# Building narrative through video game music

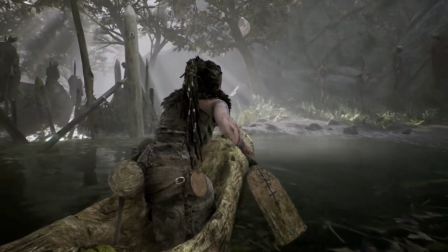8s
Video game music is an integral part of building narrative in plenty of games.
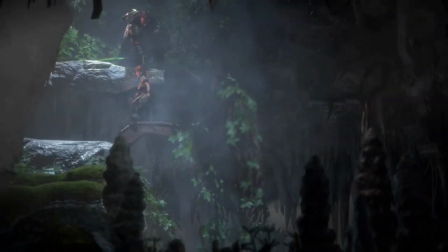13s
Music has multiple roles within games, such as connecting different layers and contexts between characters, environments, and storylines together.
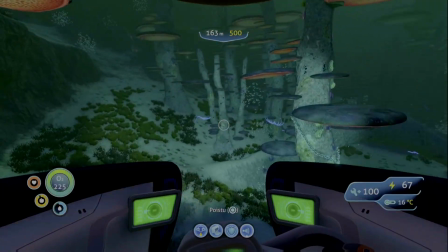20s
For the player, music and sound have a major impact on the immersiveness of the gaming experience,
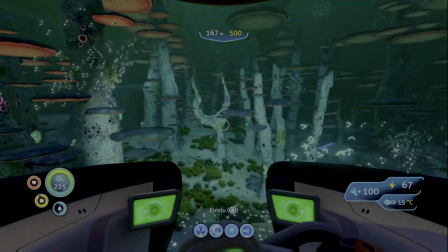26s
and they support the visual narrative by providing additional information about the game itself.
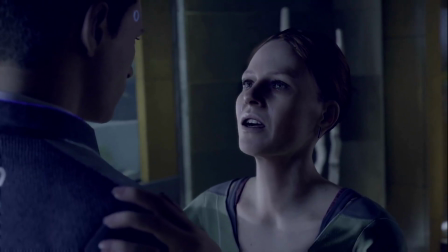31s
Finally, music has a powerful way of differentiating characters and environments, and it emphasizes the changes in the narrative.
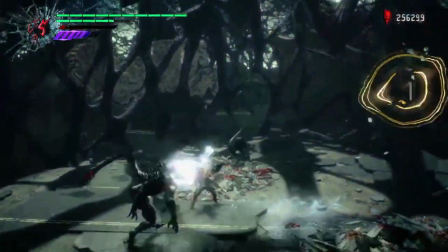39s
Psychologically, music is an important feature in video games. In recent years, the impact on our emotional engagement has been a particular interest in research.
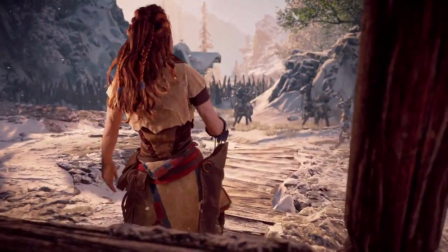47s
In this episode, we will take a look at the roles of music in games that we have played ourselves.
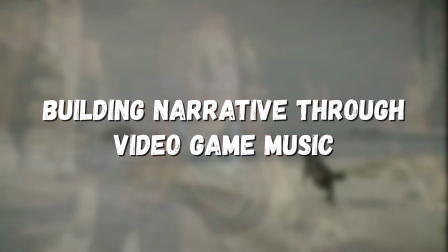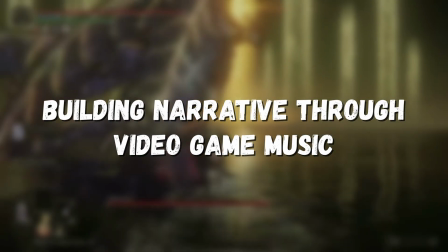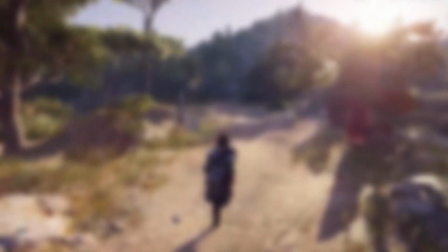63s
First, let's have a look at how game music is connected to one of the most important assets of many story-driven games, the characters you play as.
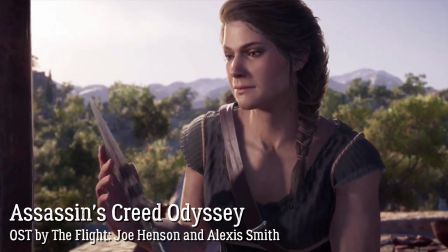70s
The music of the main character in Assassin's Creed Odyssey serves both as an immersive auditive feature at the beginning of the game as well as voicing the essence of the game.
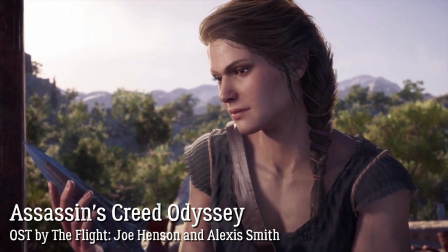79s
The theme of the main character is heard at its purest form when introducing the character.
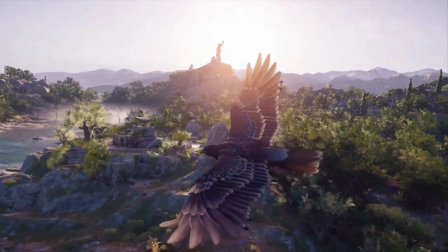84s
Here you will hear a female voice singing a Greek tragedy about the war and family, accompanied by a lyre.
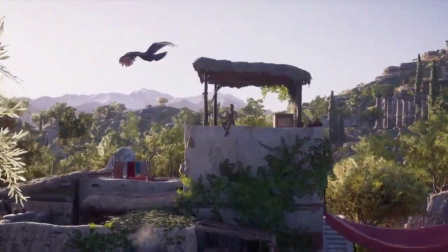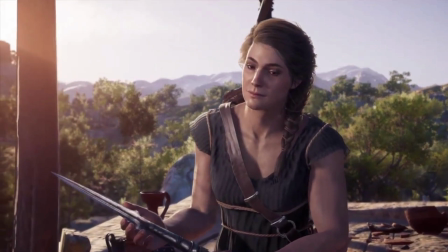99s
The historical context is important here not only because it's typical for the Assassin's Creed franchise,
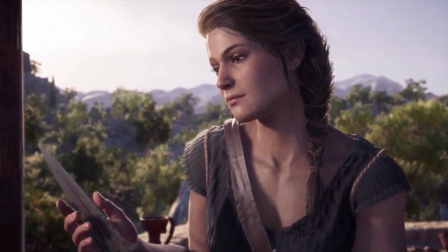104s
but also because it tells the story of the main character and the overarching themes of the story: loss,
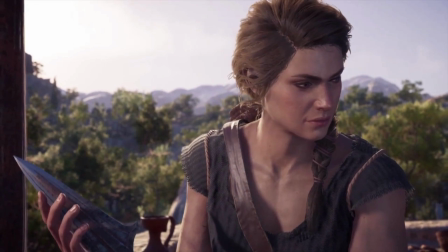110s
the longing for a family, and the strength of love.
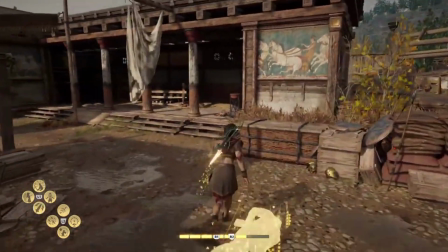115s
Where the historical context of Assassin's Creed Odyssey is portrayed in the music by using instruments and literature inspired by ancient Greece,
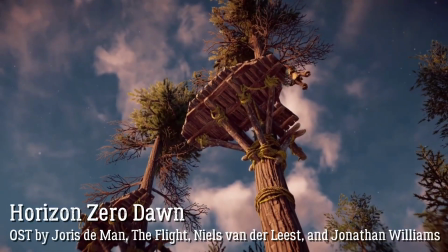122s
the theme of the main character in Horizon Zero Dawn is more a traditional depiction of a cinematic theme,
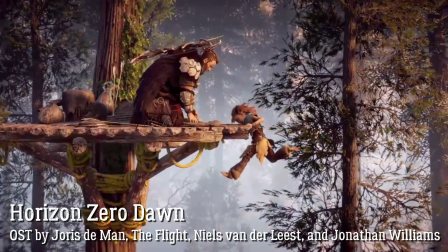127s
which tells the story of a child growing to adulthood and taking on the upcoming challenges.
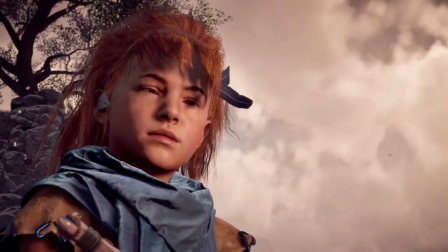133s
The musical voice of Aloy, the main character, is a solo cello playing in the melody.
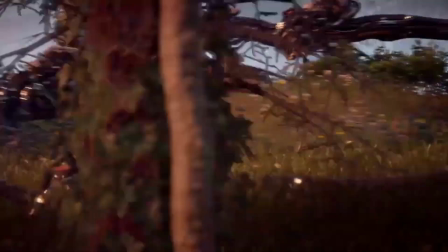137s
The piece is developed to its full glory as she masters her skills and is finally ready to begin her quest.
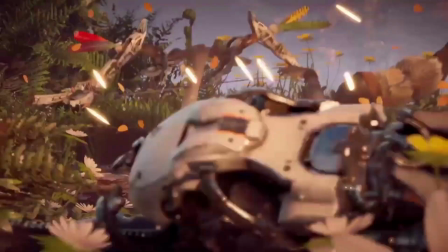143s
The theme is then repeated throughout the game in various situations in shorter and more modest variations.
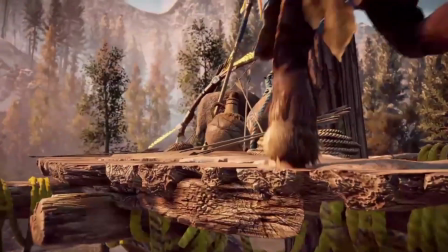149s
For the player, the main theme creates an instant emotional connection to the character.
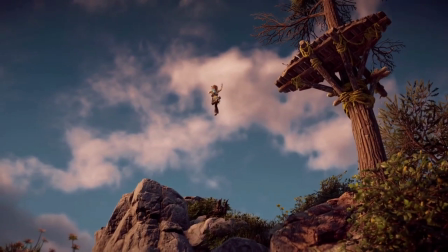153s
Later in the game, the theme serves as a reminder for the player of the young Aloy at the beginning of the story and what she has experienced after leaving home.
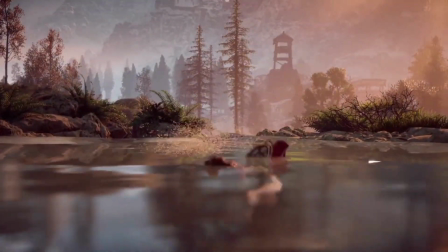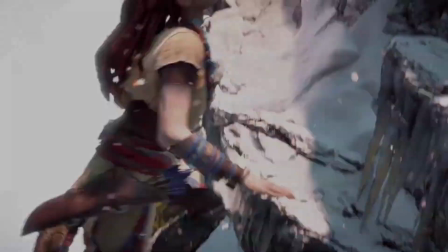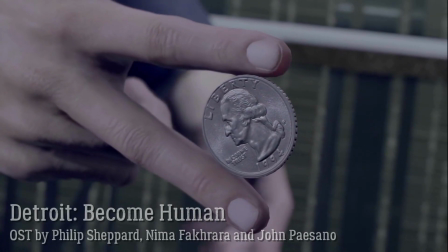175s
Moving on to games with multiple playable characters, our next example is Detroit Become Human, where the player shapes the future of three different characters, Connor,
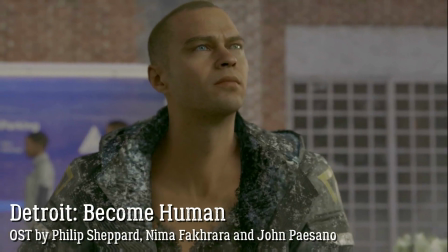184s
Kara, and Marcus, by making various choices throughout the game,
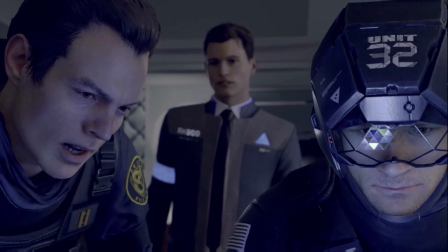189s
which many a time determine their fate. To underline the differences between the three main characters and their unique personalities,
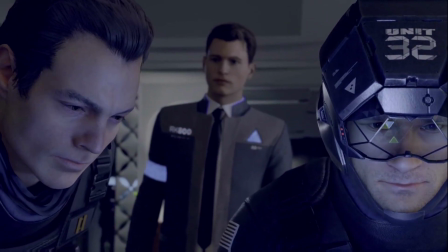195s
three individual composers were hired to create the soundtrack for the game, each focusing on one of the playable characters.
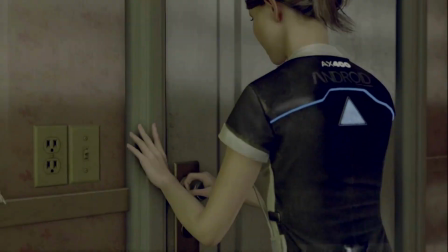202s
The music supervisor of the project, Mario Lockwood, has stated that "We make games that are very narrative.
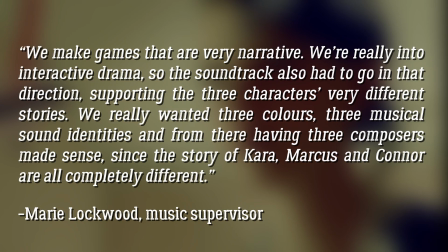208s
We are really into interactive drama, so the soundtrack also had to go in that direction, supporting the three characters' very different stories.
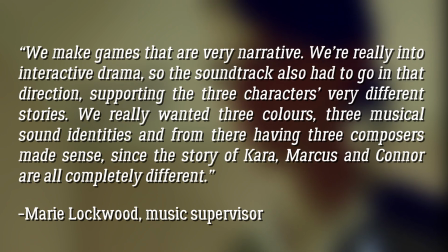215s
We really wanted three colors, three musical sound identities, and from there having three composers made sense,
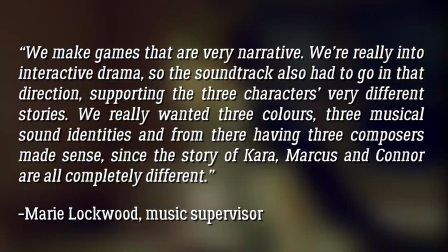221s
since the story of Kara, Marcus, and Connor are all completely different."
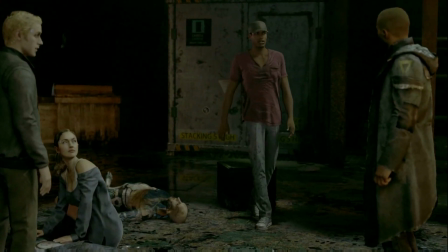226s
Giving a distinguishable soundtrack for different characters that aren't necessarily the controllable ones is also a very common way of enhancing the game world.
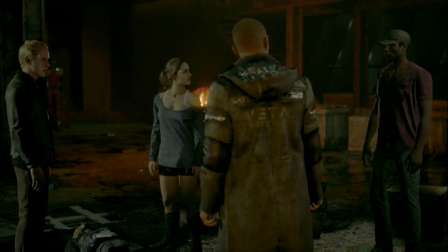234s
Music can work as an introduction tool for new encounters and as a medium for giving hints of different persons' intentions.
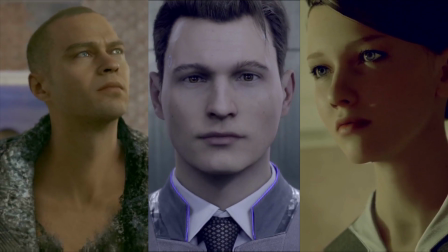241s
In Detroit, the music reflects the main trio's personal changes that they have to go through as a part of their hardships.
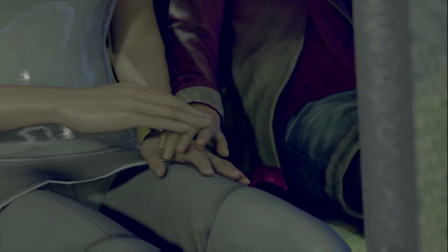247s
In this manner, the game soundtrack's different features resemble a lot of those used in the film industry.
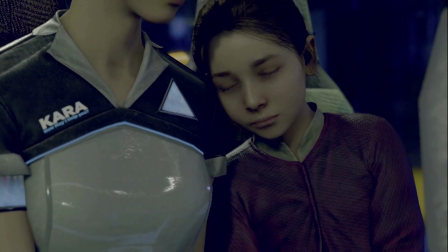252s
After all, narration is very often tied to cutscenes or cinematic sequences in video games as well.